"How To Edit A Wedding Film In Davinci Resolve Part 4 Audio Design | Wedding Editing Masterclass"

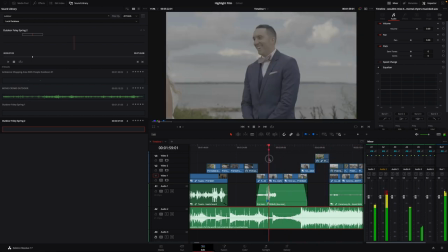But something else through here, you hear the ocean because it's being picked up by his microphone right there.
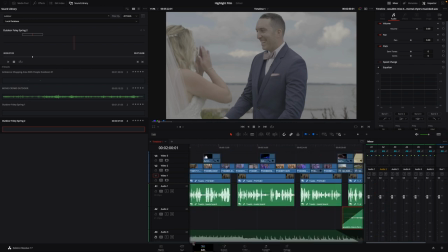So you hear that, and you should hear that.
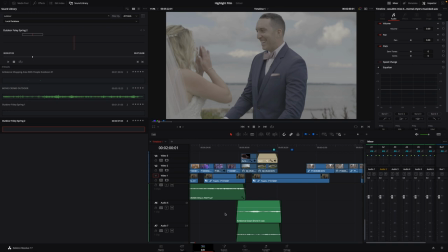So we need to go over. This was my ambience of the ocean.
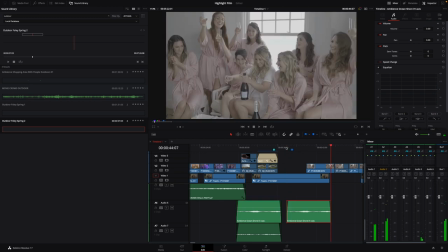I'm going to copy, paste, and then I just want to drag this down.
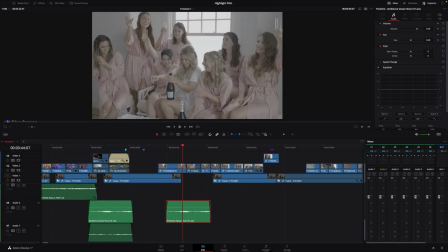Let's close the sound library to give me some more space.
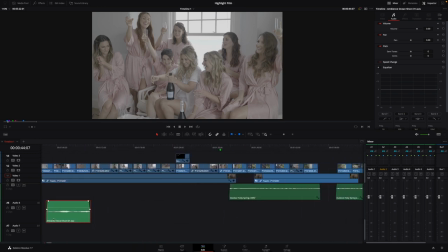So this is already, the reason why I copy-pasted it was because it's already set to the right levels. And what you can do
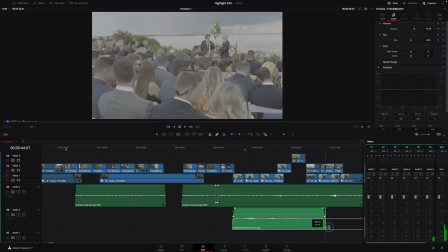is I can just grab and extend this. Despite the fact that it's cut, it's still the same clip.
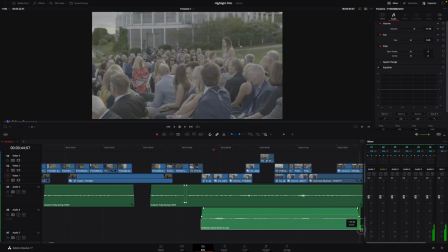So I can extend this
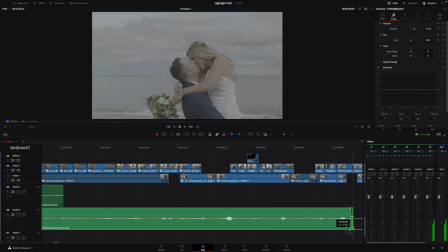all the way until it's over, until the clip runs out. Which all of these have ocean, ocean, ocean.
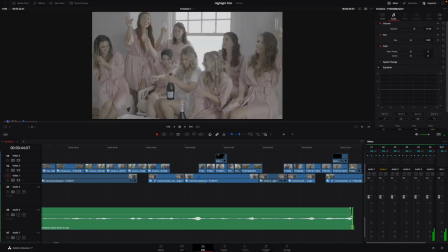Ocean, ocean, ocean, ocean, ocean, up until about right here. So we'll just leave it there for right now. So that's all ocean. And then you're probably going to hear birds through here too.
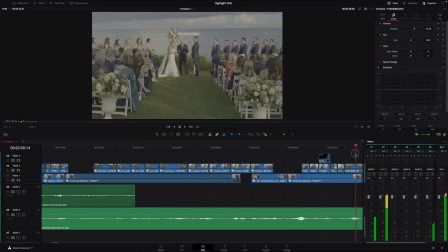Birdie, birdie, birdie. Birdie, birdie, birdie. Bird, bird, bird.
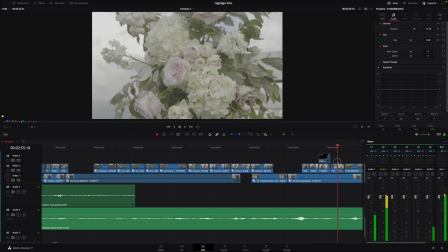I don't know if I want to put the seagull in through here because that's kind of overbearing.
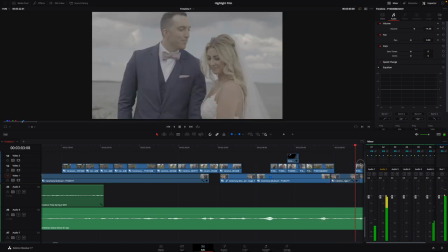I'm definitely not putting the seagull in during the... Now, have you seen one flying in the background?
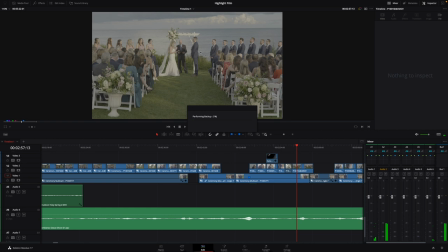I'd absolutely use it, but you can see the waves rolling through back there.
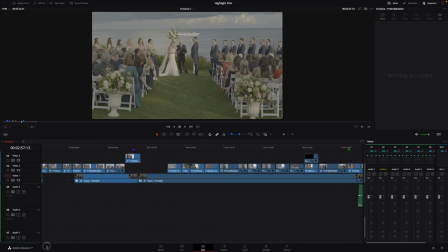So let's see all the sounds.
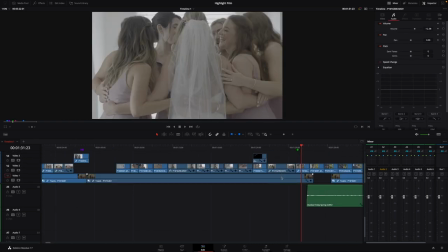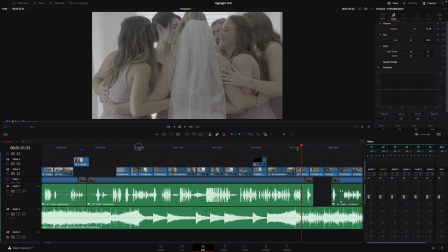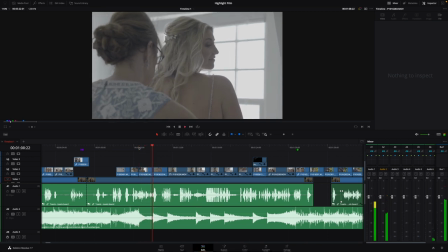Share all these memorable experiences with you since you were a child with the pixie short haircut.
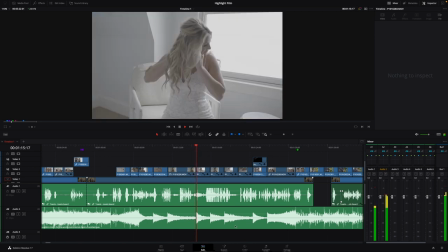See how changing the EQ with that song? I didn't adjust any volume in the song whatsoever. It just cleared out space for the dad's speech.
But you are just such a joy.
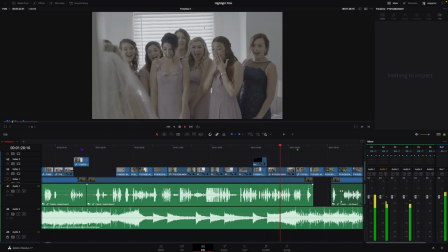Your mother and I just are blessed to have you as our child. And obviously we are blessed to have Kevin as well now as our son-in-law.
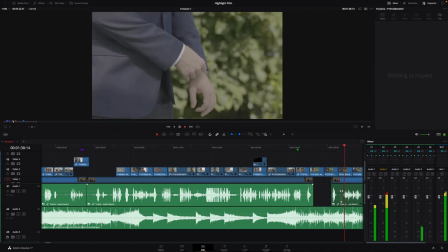Kevin, Nancy and I want to welcome you to the family with open arms.
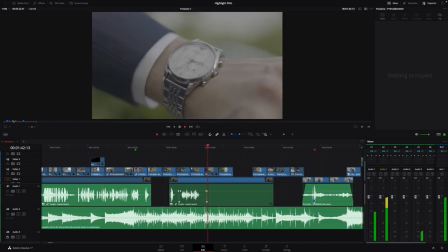Love you.
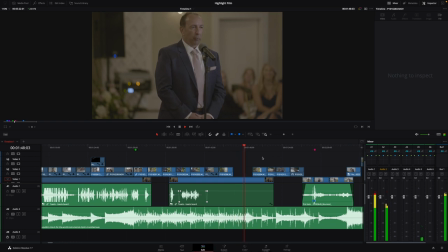And I know that Nancy and I would like to start seeing some tall grandsons coming around or grandchildren in the near future.
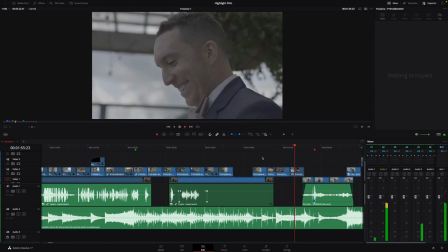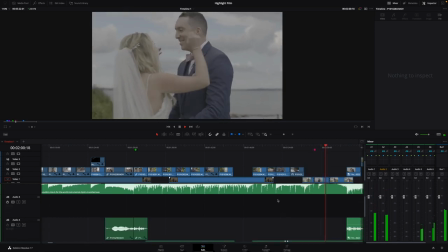So we have two oceans rolling right now.
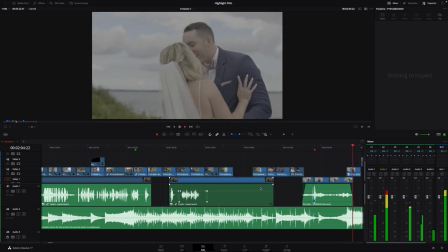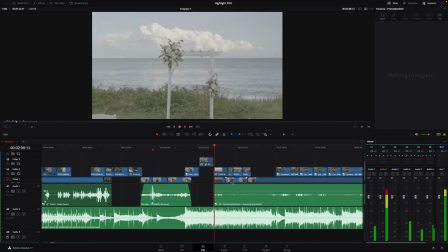See now it fades into this ocean.
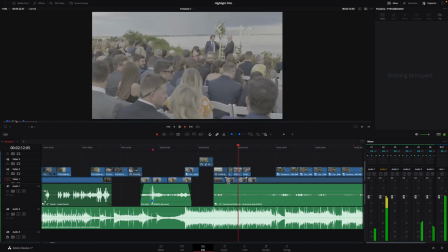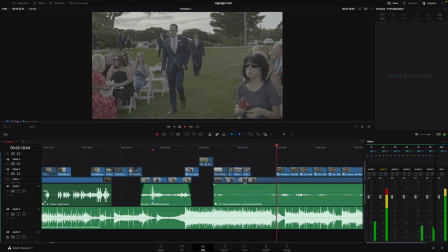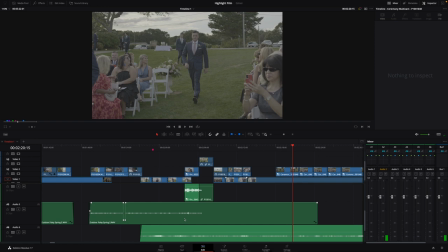Okay, so we got ocean and I've got my outdoor foley right here.
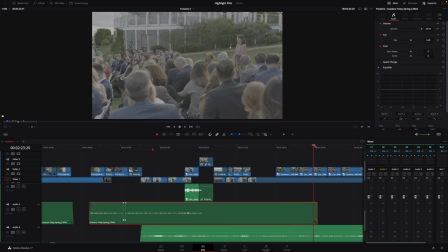So why don't we copy, move our cursor there, hit paste. Bloop.
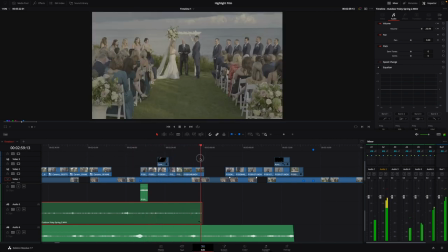So now we have our birds rolling through, birdie, birdie, birdie. Birds.
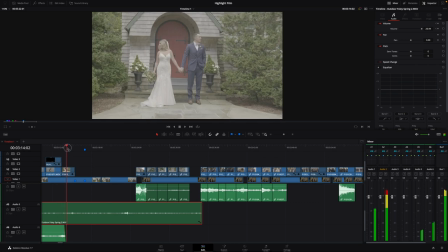Let's drop another one right there. So like I said, I think we'll probably...
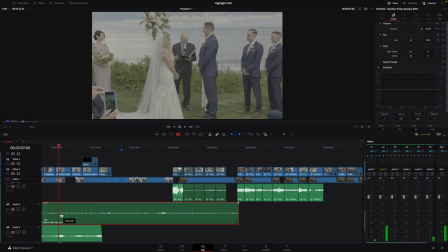Let's see, birds, birds, probably cut the bird here. Hit A, and then let's move it back
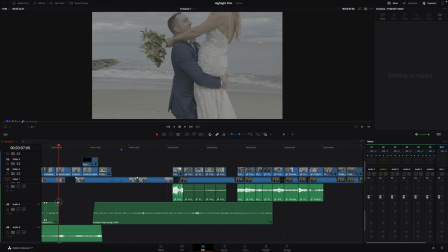to here. Fade these in and out.
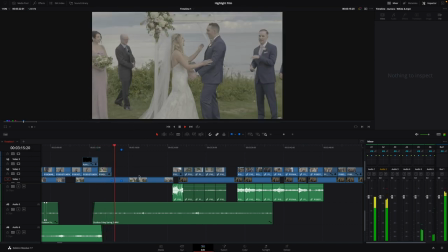Because you'd hear birds here. Then you'd hear birds here.